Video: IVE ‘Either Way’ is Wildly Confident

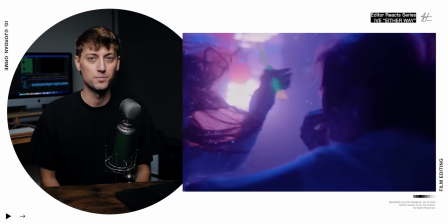(8:27)
Just showing that it's a sad scene. It's just something simple, but it's very effective emotionally. Dude! This is why I love film. Look how the freaking bubbles look.
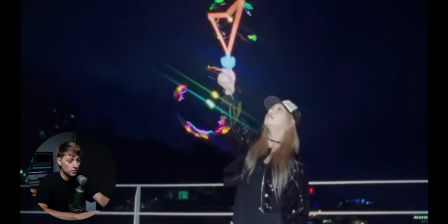(8:41)
This is all digital underwater because it's hard to get a film camera underwater. But dude, look at this. Look at these images frame by frame. Look at these colorful rainbow squiggles. They're gorgeous.
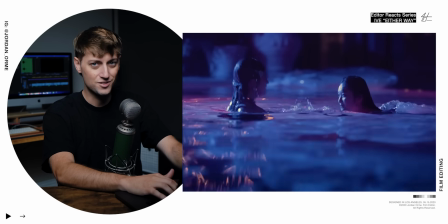(8:57)
That is so sick.
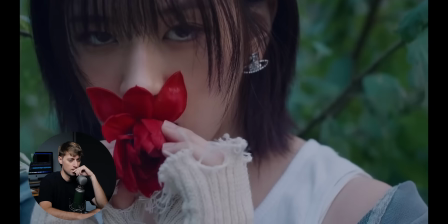More stuttery, low frame rate shots. This editor is not afraid to cut to black. That's what I love. We always forget as editors that black screens are actually something that we can utilize to help create separation, to help increase contrast, because contrast creates focus.
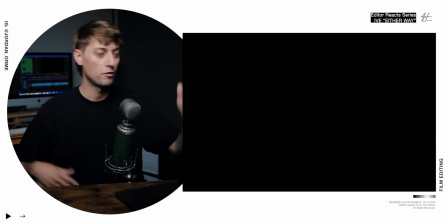(9:22)
And going from black to something, going from nothing to something is the ultimate contrast. I love that this editor uses a ton of black.
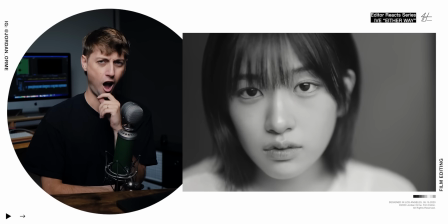(9:34)
Woo! Now we got some mixed media. This is for sure digital.
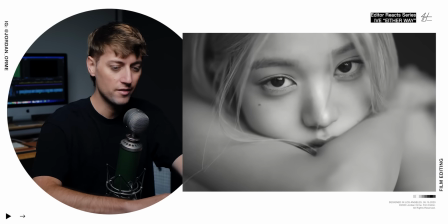(9:43)
It's why it looks so crispy and gorgeous. Bro, I love that they're also either not wearing makeup or wearing very, very minimal makeup.
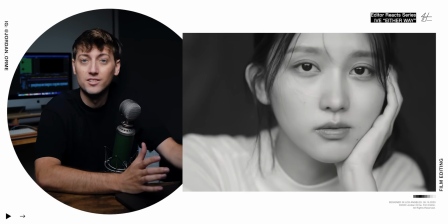(9:51)
It's just not a state that you see K-pop idols in very often. The whole point of the song is either way, we don't care.
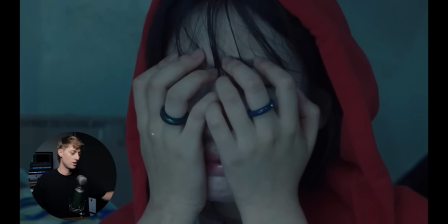(9:57)
We can wear makeup, we cannot, we don't care. We could have a horrible day or a great day, we don't care. It all doesn't matter anyway. I'm getting a little spoilery with my theory, so I'm gonna save that to the end.
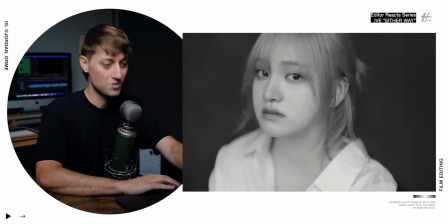(10:07)
But this is so cool.
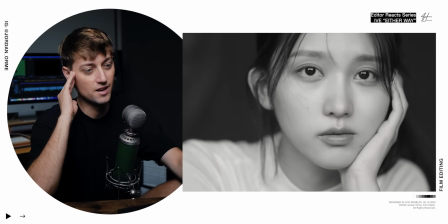(10:09)
Like, just separate from an editing perspective, like, I just love seeing some minimalistic makeup.
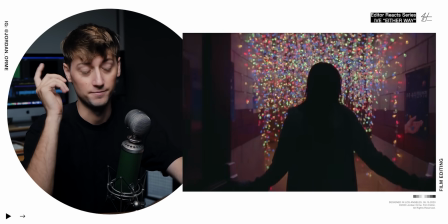(10:17)
Or none, can't quite tell.
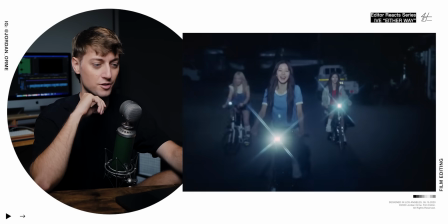(10:22)
Again, we got star filters on the lights.
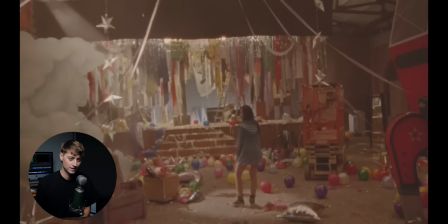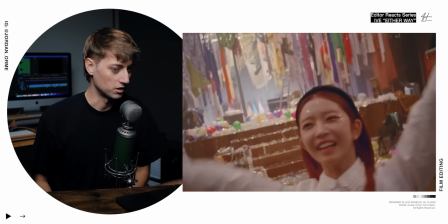(10:32)
More glitter. Not reminiscing. I was trying to say reminding, but reminiscing came out.
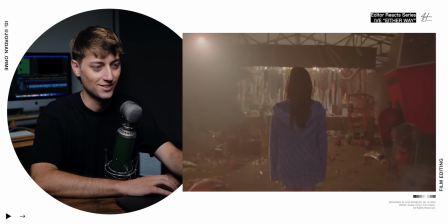(10:41)
But it reminds us of the galaxy that we saw earlier. Just all kinds of glitter everywhere. And it just looks really cool on film. And this editor is also just so not afraid to break the rules. Like some shots, like this shot right here, is for sure slowed down. There's just some frames that I hit where the image just doesn't move. They slowed it down further than they were supposed to.
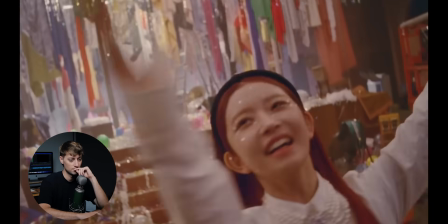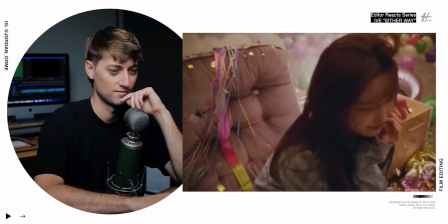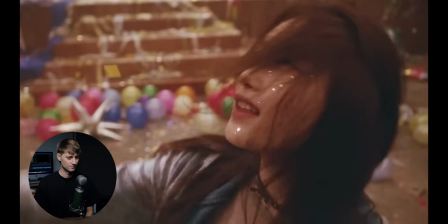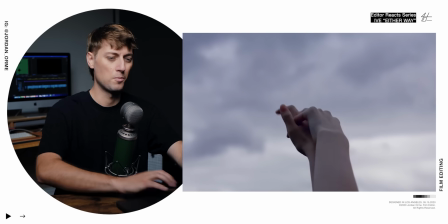(11:19)
Ooh, that was a cool match cut. She put her arm up here, right?
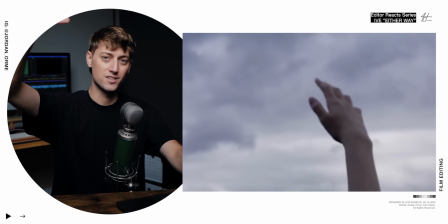(11:23)
And the editor used this as a transition to go to a completely different scene. This editor is so good at match cuts that don't actually match. It's not a hand cut to a hand.
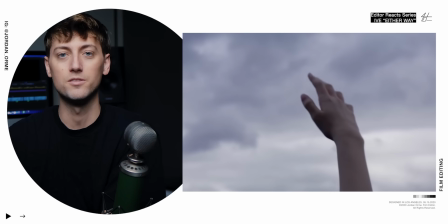(11:34)
It's like, oh, this arm stuck up in this shot, and then we cut to what would be maybe a reverse angle of the hand.
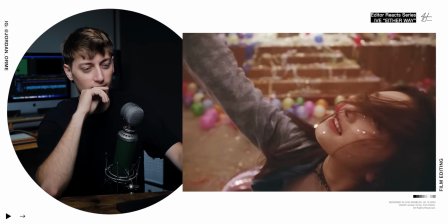(11:40)
And so it's just those little things that make the editing so, so good.
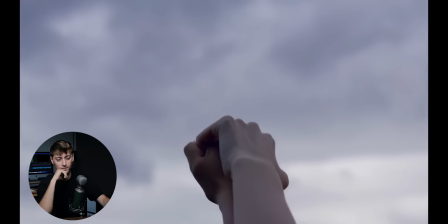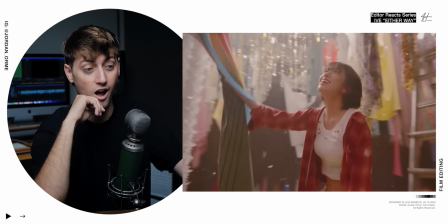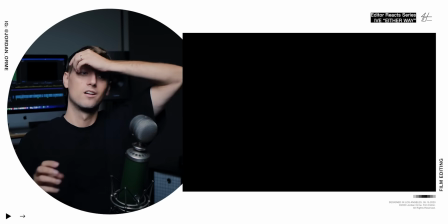(11:59)
Oh my goodness, bruh. So the lyric says, let's smile for them. Woo hoo hoo hoo hoo. Sorry.
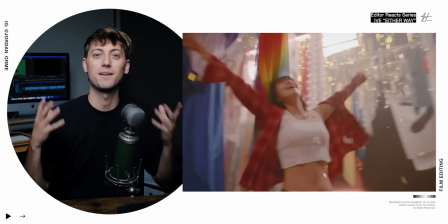(12:06)
The contrast of the crying to the like dancing around and smiling and being so happy really just encapsulates what the song is talking about. And then there's a slight smile at the end. You hear so often in society, fake it till you make it.
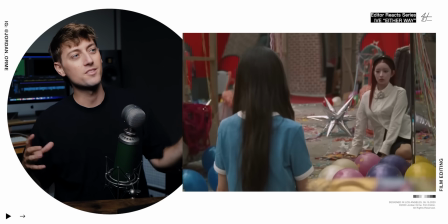(12:21)
And I feel like that's kind of what the song is saying,
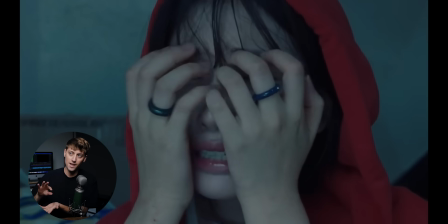(12:24)
but the video takes it and kind of flips it on its head and says, maybe we shouldn't do that.